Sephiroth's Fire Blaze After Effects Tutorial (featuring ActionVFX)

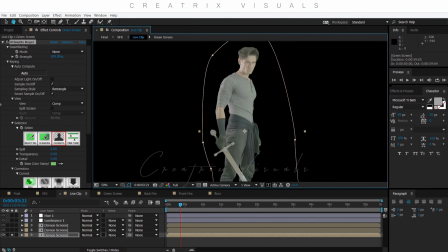So I'm pretty happy with how this is, and just a quick reference. You select with this one, you select the green color, you clean with this one, every small thing that's left, and then you simply refine the foreground to tell After Effects, hey mate, I want this section,
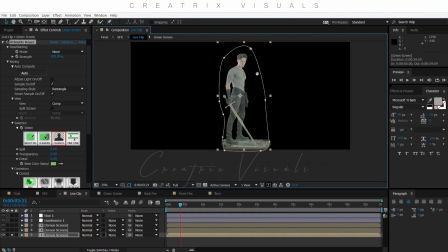even though it's green, I kind of want it in. And After Effects says, cool, I'm gonna do that. Yes. Can you imagine if After Effects could talk like Cortana from Windows or Siri or Google? That would be fun.
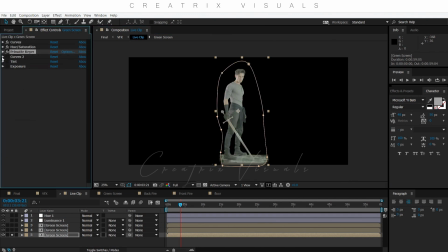Anyways, so now that I have my key, I'm gonna do my final adjustment in terms of exposure as well as color. So as you can see, I tweaked my curves,
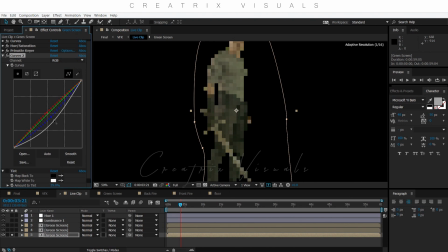and what I did is I tweaked my RGB, pull those down, I tweaked the blues and the reds to get a more warm color, basically, because I know that I'm going to put fire behind me and in front of me.
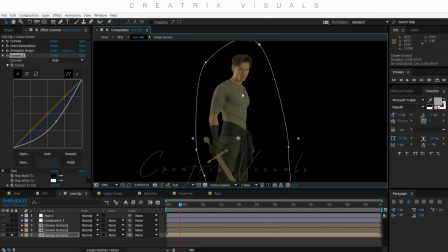So since those fire emits warm colors, I want to make myself look go to the warm colors as well. Then I had a small tint adjustment, and the reason why I go so fast through the settings is that it
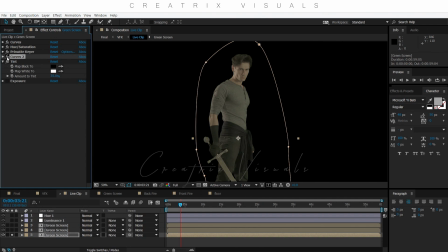really depends on how you shot your scene, right? Like you might not need these adjustments because you might need other adjustments, but I'm just trying to explain you why I have those little things that when you add them all up,
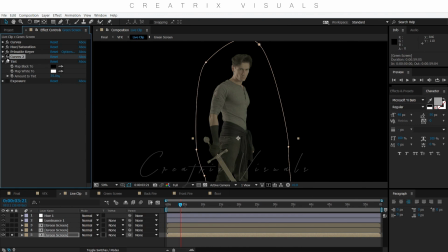they really merge into something really visually good, basically. So, and then after I've done that, I have another effect that's called exposure, and I used the same technique as the lightsaber,
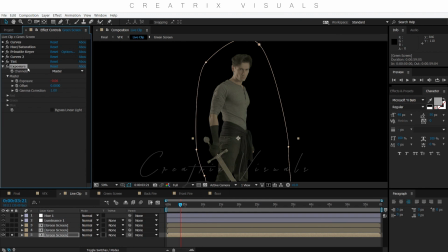the advanced lightsaber tutorial from the Star Wars VFX Academy series, because I wanted to give myself a flicker, because since fire, it's a dynamic moving thing, the light that emits is dynamic as well, so it's a flickering effect.
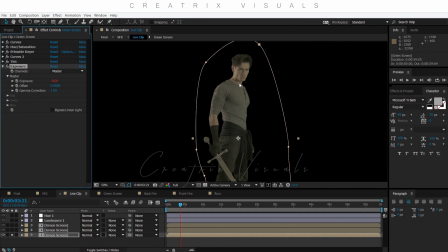Now if you guys wanted to pull this effect truly realistically, let's say, you would have to have a light that's dimmable really quickly. So you would need to have a light that flickers really fast so it can give your actor the effect of a fire.
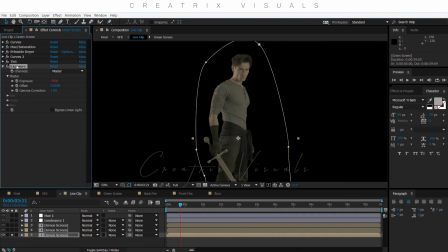Now I didn't have that, so I tried to, let's say, save it with the exposure. Now it's not the best, but it's also not the worst. So I have the exposure and I held Alt click on the exposure thing.
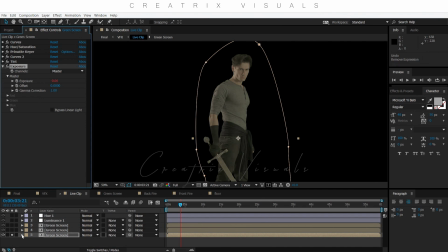Now I removed this, of course, but let me hit Control Z and let me open this up just to show you guys what it does.
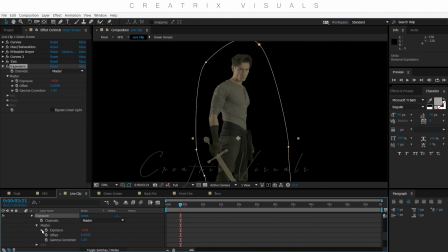Go to my exposure, go to the master, and I simply have a wiggle expression, which is wiggle parentheses 5,0.2 to give a very fast but very small flickering to myself or the actor.
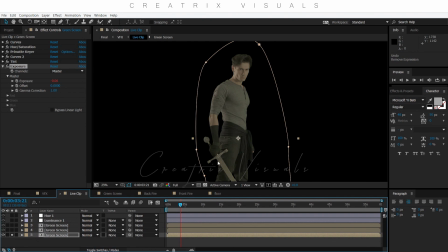Now, since we apply those effects only on the subject,
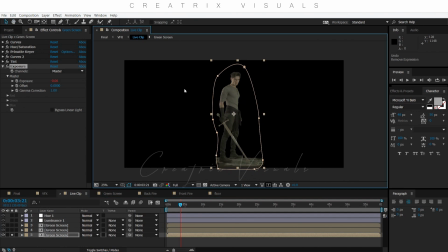those effects are not getting applied to anything. Now we do not have anything before me, basically, but if you have something like a background, if you do an adjustment layer, these adjustment layers will affect everything.
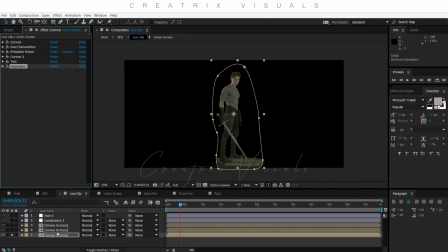So that's why we put those things within the clip itself, the layer basically. So it's the same for the entire other one. So I'm just gonna put this off, and then I just have a simple luminance in the sword just to make it pop a bit more,
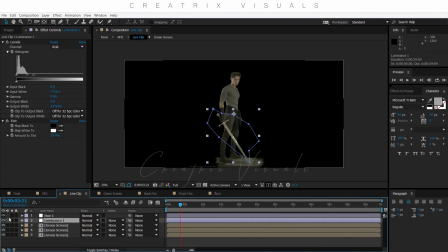and then a simple hue adjustment for the entire thing, and that's it. Now I'm ready to start implementing my visual assets behind me, in front of me, and everything to really bring this to life.